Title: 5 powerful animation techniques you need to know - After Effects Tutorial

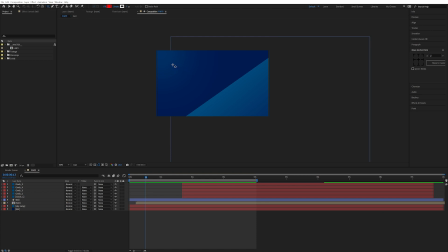[4:09]
And we're going to create a new layer here. So maybe a star tool here. I'm going to create a little gorgeous star. Look at that gorgeous star. And this is a nice little shape layer, so we're going to call this Anticipation.
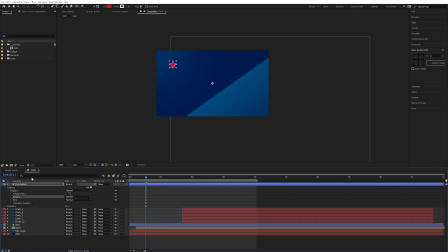[4:22]
There we go. We go down here and we delete the stroke. And now let's just use the fill here.
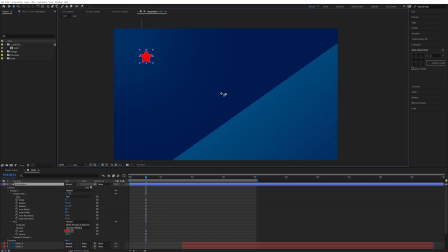[4:28]
We can even modify the star a bit. Let's zoom in. I just pressed a period. You can zoom in and out of your screen by pressing comma or period. That's really practical.
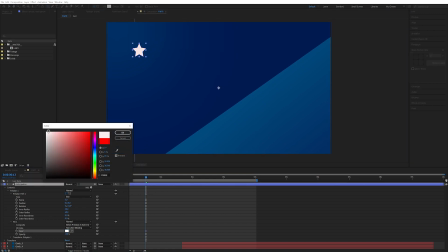[4:38]
And let's just make it completely white, or almost completely white, something like this. We can even bring the inner radius down a bit so it's a little bit more sharp around the edges, and maybe give it 4 prongs instead of 5, or points.
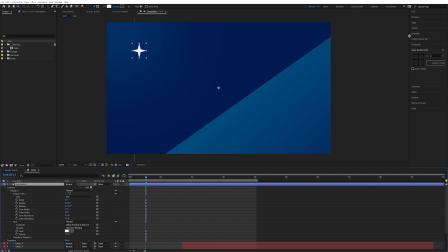[4:53]
And you see the anchor point is actually completely off. So I'm going to use this tool called Move Anchor Point. I can leave a link in the description. It's an awesome little tool. And see, now we can actually rotate it around.
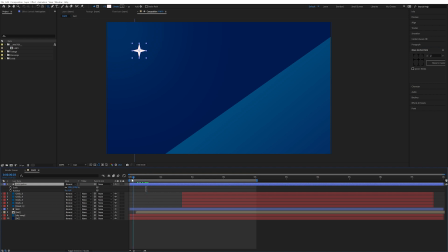[5:05]
So I'm gonna press R and Shift S to bring up rotation and scale. So we're gonna make basically a little bit of a twinkle. So around here where the ball starts to appear, I'm gonna keyframe the scale, go back to the beginning and scale it again.
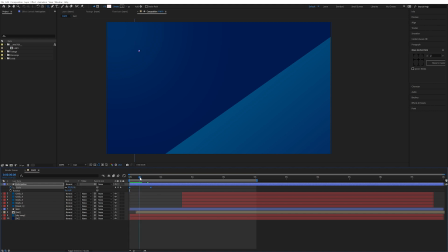[5:18]
These are both actually gonna be 0. And here in the middle, we're gonna have 100%. So it basically scales up and down like wheel. And we're gonna rotate as well. So click on the rotation and let's say we rotate 180, might be too little.
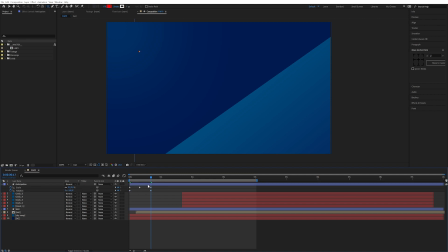[5:38]
And we want this to ease in. So on the last keyframe, I'm gonna select the rotation, 0, 100 influence, the beginning of the keyframe, Ctrl-Shift-K, just enter. So we just have this nice little shine here. And we can even increase the rotation.
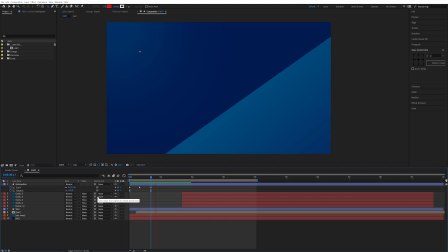[5:54]
I can see it's actually not really enough. So let's see. We have this nice little shine here. And we can do the exact same thing with the scale. So in the middle one, we can say 0, 50,
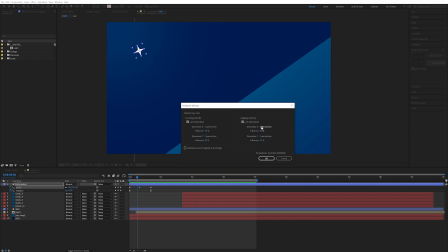[6:10]
0 and 50 in velocity and influence. Dimension X is basically speed, but it changes for scale. So we see like we have this nice little shine before it comes down to the sky. Maybe it's a little bit too large. We can actually decrease the size to like 60.
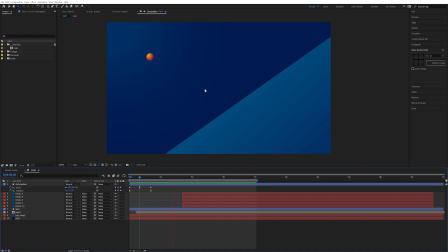[6:27]
So we get these nice little bling, and there we go. We can even play with the ball animation here, so press U to bring up the keyframes, and we're gonna move the keyframes for when the star actually stops shining. I'm gonna ensure that the ball starts at the same frame.
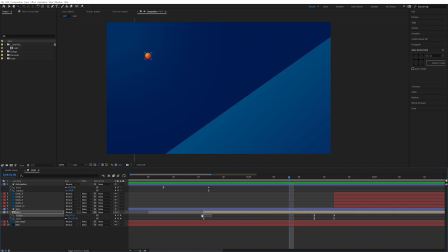[6:44]
Now, because we made these extra keyframes on the ball, it's gonna automatically change the influence of the first keyframes. So I'm gonna press Ctrl-Shift-K again, and as you can see, it is no longer 100, it is now 46. So I'm gonna change that to like 75, and same with the bottom one, 75.
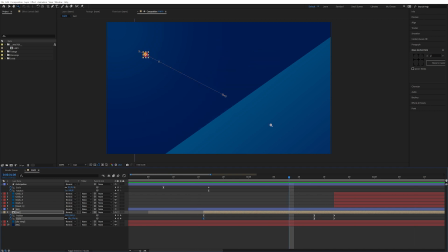[7:04]
Just to get a little bit more of a slow start in the beginning, so we notice more how it hits at the end. And you can even play around with the scale. You can maybe scale it down even more so that it is more pronounced, that it's actually coming from very high on up.
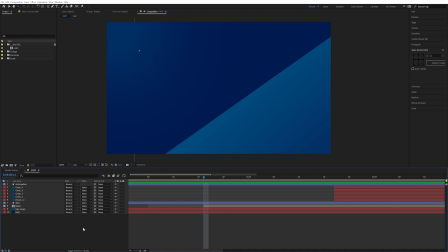[7:18]
Alright, so the next letter in farty is the R, which is reaction. So we really have to underline the reaction of the impact to really emphasize how powerful this hit actually is. This is only a matter of creativity.
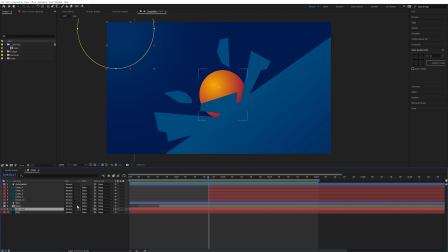[7:36]
So first of all, I'm actually going to create a little bit of a shockwave here, and even a highlight and stuff like that. So let's start by creating a new solid. And let's emphasize this bad boy. Let's make it quite bright, something like this. And let's place it right below the wall.
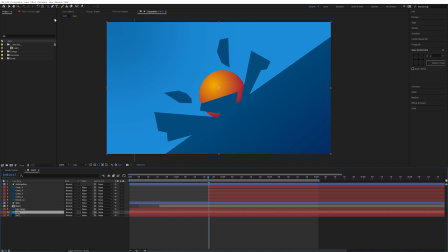[7:56]
Let's just call it a light. I'm going to press Q to select the mask tool, and I'm going to keep pressing Q until I get the sphere.
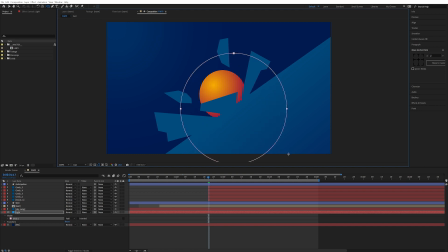[8:04]
There we go. I'm going to hold Control-Alt-Shift-In so it creates a circle from the middle. I'm going to go down here into mask, and I'm going to really brighten this up, something like this, or feather this out.